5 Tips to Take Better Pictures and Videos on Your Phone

Hey everyone, it's Austin, your favorite photographer. I'm here today with 5 essential tips to help you capture stunning photos and videos on your smartphone. Familiarize yourself with your camera's app's features like focus, exposure, grid lines. These are the fundamentals of your camera within your smartphone, and we can take a dive in and look at those settings now.
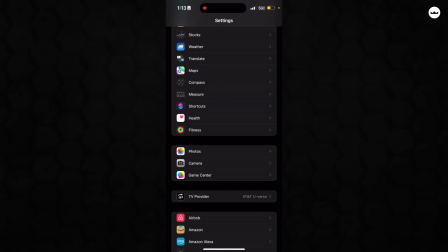All right, you're gonna go ahead and hop into our settings. You'll scroll down all the way to camera.
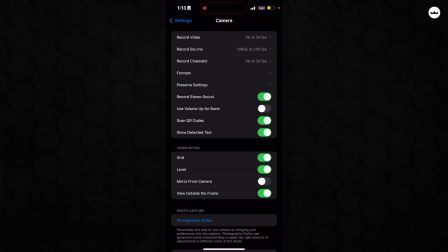In here, you'll find your video formats, and then as well as your photo formats. This is a lot more of the expertise, less beginner stuff. So you can get into that if you really want to.
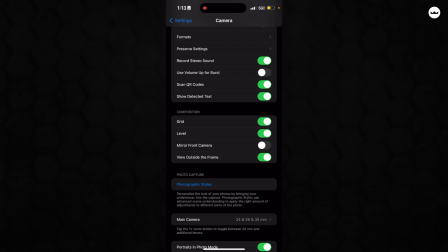But here, compositions, what we're looking for. The big thing is gonna be your grid right here. You wanna have that on, and then a level if you have it as well. And that'll make sure you have your best composition. You can follow your rule of thirds, and then make sure your horizon's level as well. Lighting is everything in photography and videography. You should always try to seek out soft, diffused, natural light. Honestly, shooting outside is great, except on a really windy day like today. So if you can't shoot outside, come inside and make sure you have a well-lit setting for the best results. And don't forget about composition techniques like framing and the rule of thirds. Framing, it's generally best to have your subject in the center of your photo or video, but also you could try to create more of a cinematic look by following the rule of thirds, which if you turn your grid lines on,
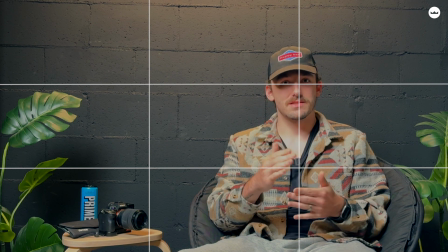like I mentioned in tip number 1, at the intersections of those grid lines, that's kind of where you want to place your subject.
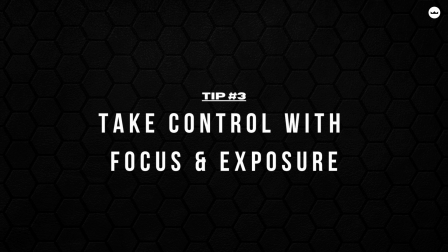That's the rule of thirds, and it's a great look. Don't be afraid to take control of your camera's focus and exposure settings.
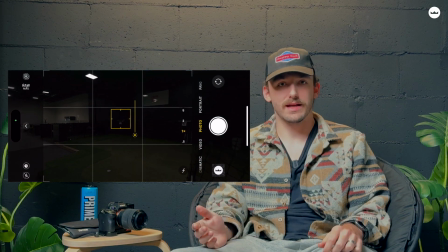This can be done on screen just by tapping it, and this allows you to fine-tune your frame, especially in challenging lighting conditions. If you're using an iPhone, take advantage of portrait mode.
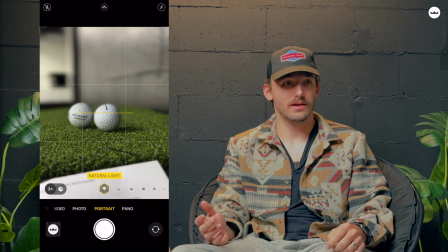It's a great way to get the bokeh effect in your background and really highlight and pack a punch with your subject.
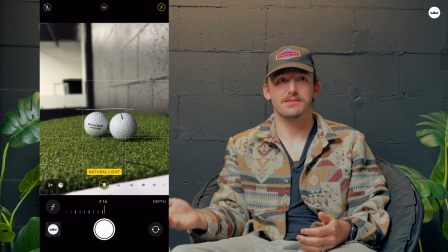It's great for pictures, and if you're looking for video, consider cinematic mode. That will blur out the background the same way. And Android users, you do have something similar too. iPhone's just best. You can enhance your photos and videos through editing apps and software. Many photographers use Lightroom, videographers, there's Final Cut, DaVinci Resolve, tons of other options. Those are a lot more advanced. Honestly, I think the best thing for you to do is just learn how to adjust the photos within the camera roll itself.
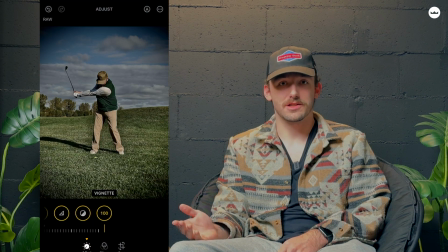From basic adjustments like cropping and color corrections to creative filters, editing can really elevate your pictures. These apps can really elevate your content. And there you have it, 5 essential tips to elevate your photo and video game on your smartphone. Remember, practice makes perfect, and don't be afraid to just try and see what happens.